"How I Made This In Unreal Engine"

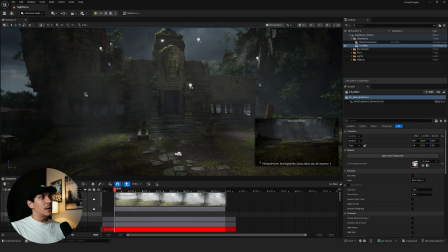24:43 Within here, I added a Niagara system life cycle. when you don't add a system life cycle, the second the render starts, the second the Niagara system will start, which means you'll have leaves starting to fall, not already falling once you render your scene.
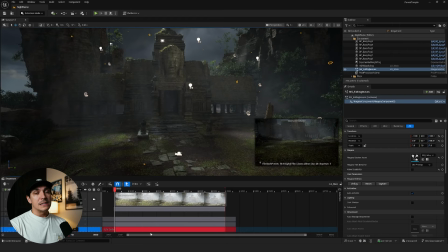25:02 So adding that in there is a really easy way of kind of making sure that's maintained. The next one is just adding in the camera, and a piece of that would be the camera shake.
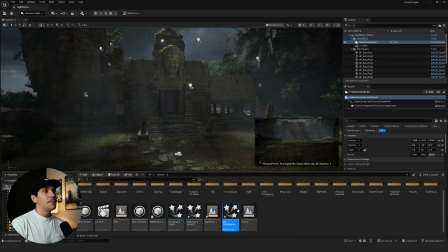25:14 I added in a simple camera shake. If you don't know what a camera shake is or never added it in, you can do it by clicking right click in the content browser, going to Blueprint class, typing in camera shake, opening that up.
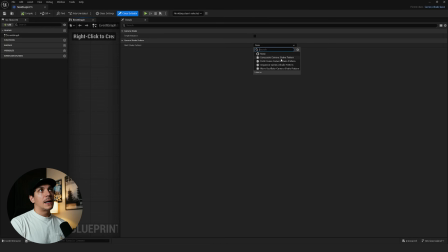25:31 Once you open that up, you can change the root shake pattern to per lin and kind of drop all of these values, and then just change the duration to 0, which means it'll last forever. And then you can just adjust the amplitude, frequency, amplitude of location or rotation until you feel like you like where it's at.
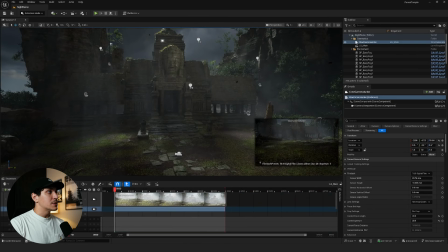25:51 And then just actually add it in your scene for the camera component. Just click plus.
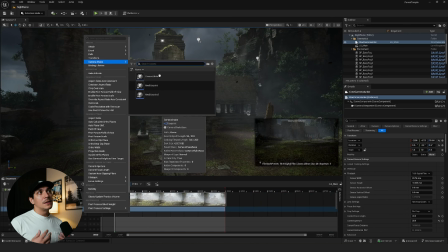25:56 At the very top, you'll see camera shake. Once you've made that camera shake base, they'll all pop up right here, just like you see that new blueprint one that I just made, pop up right here.
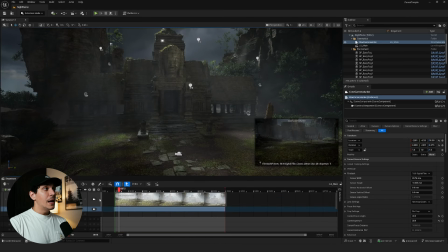26:05 Add it to your scene, and you're good to go. And the actual shot itself is super simple.
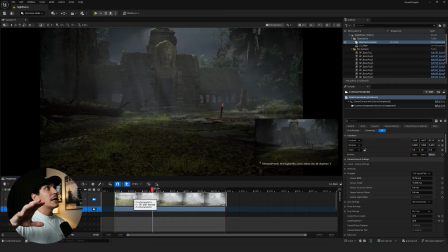26:12 Just kind of looking down to the ground, panning up, and then cutting.
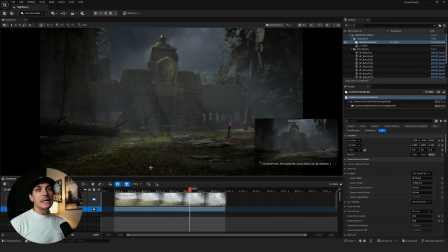26:17 All pretty easy to create and or recreate.
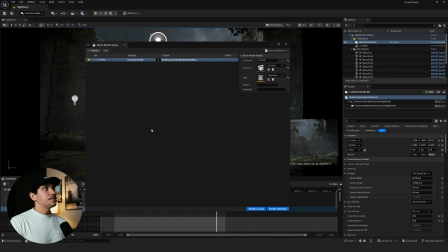26:23 From there, I go over to the clapper, go to unsafe config, settings. I do anti-aliasing, .exr, and game overrides. Game overrides just ensures all the settings are maxed out.
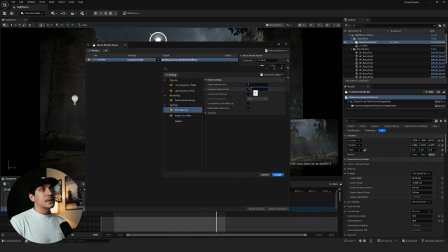26:39 Anti-aliasing for this particular cut, I did 72 and override anti-aliasing. I always export JPEG so I can check the export as it's exporting. I never actually use the JPEGs, but it's always just an easy thing for me. And then I do .exr so I can have really the best output possible.
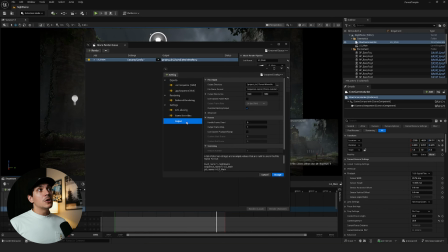26:58 From there, you can go over to output. You can change your output resolution to whatever you want it to be, and then pick the output directory, click accept, and render.
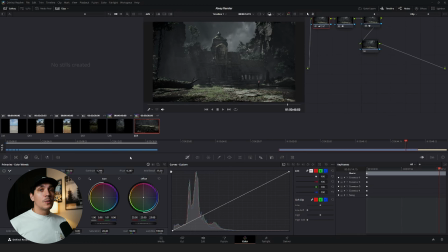27:11 From there, I bring everything I work on into DaVinci Resolve. Now, I'm not going to go too heavy into the changes I made, but this is the tree that is kind of our edit. Generally speaking, I'm not the best color grader. I'm trying to get better at it.
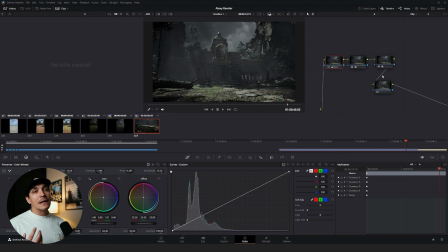27:28 But my main piece here was I want it to be kind of dark and sparse. I didn't want it to have a lot of color. So what I did was I kind of adjusted the saturation and then played with our contrast and our tint and our pivot and the details to kind of key in where I want it to be.
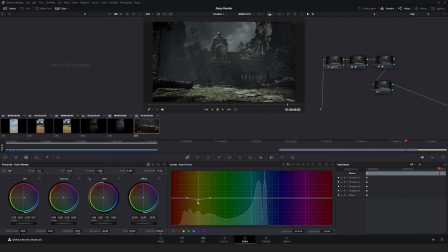27:48 And then if I go over here to these graphs, I adjusted some of the color down. And then I also adjusted the overall saturation of the different hues. So you can see blue's kind of the lowest saturated, then it rises for the reds, and then I pop the greens, and that's about it.
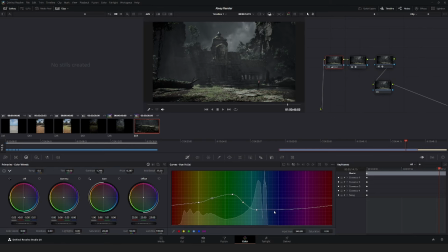28:04 Which means a lot of the colors are kind of desaturated, except for the green, which I think gives like a really unique view to it. The next piece to this is the effects. This first one is halation, which I think does the most in this edit, which is really just super simply
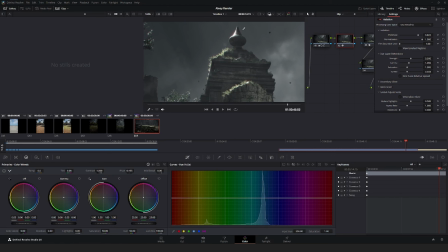28:23 adding in this nice like hue to the light over the temple. Now, if I actually turn this one off, what is that? It will look like this. Then I turn it back on, it kind of has that brightness to it.
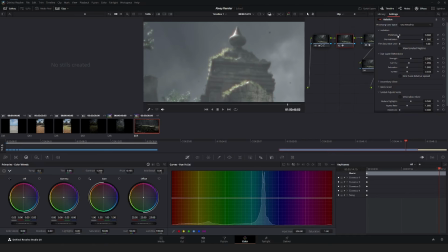28:36 I can even actually click on it and I can show you how much it changes the light
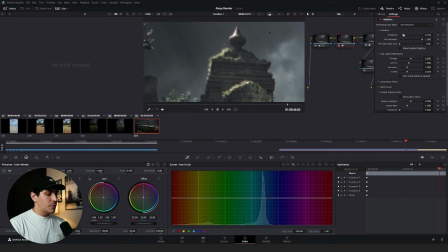28:43 when you kind of adjust the threshold. And then you can also adjust the strength and stuff like that. What was it before? Is this?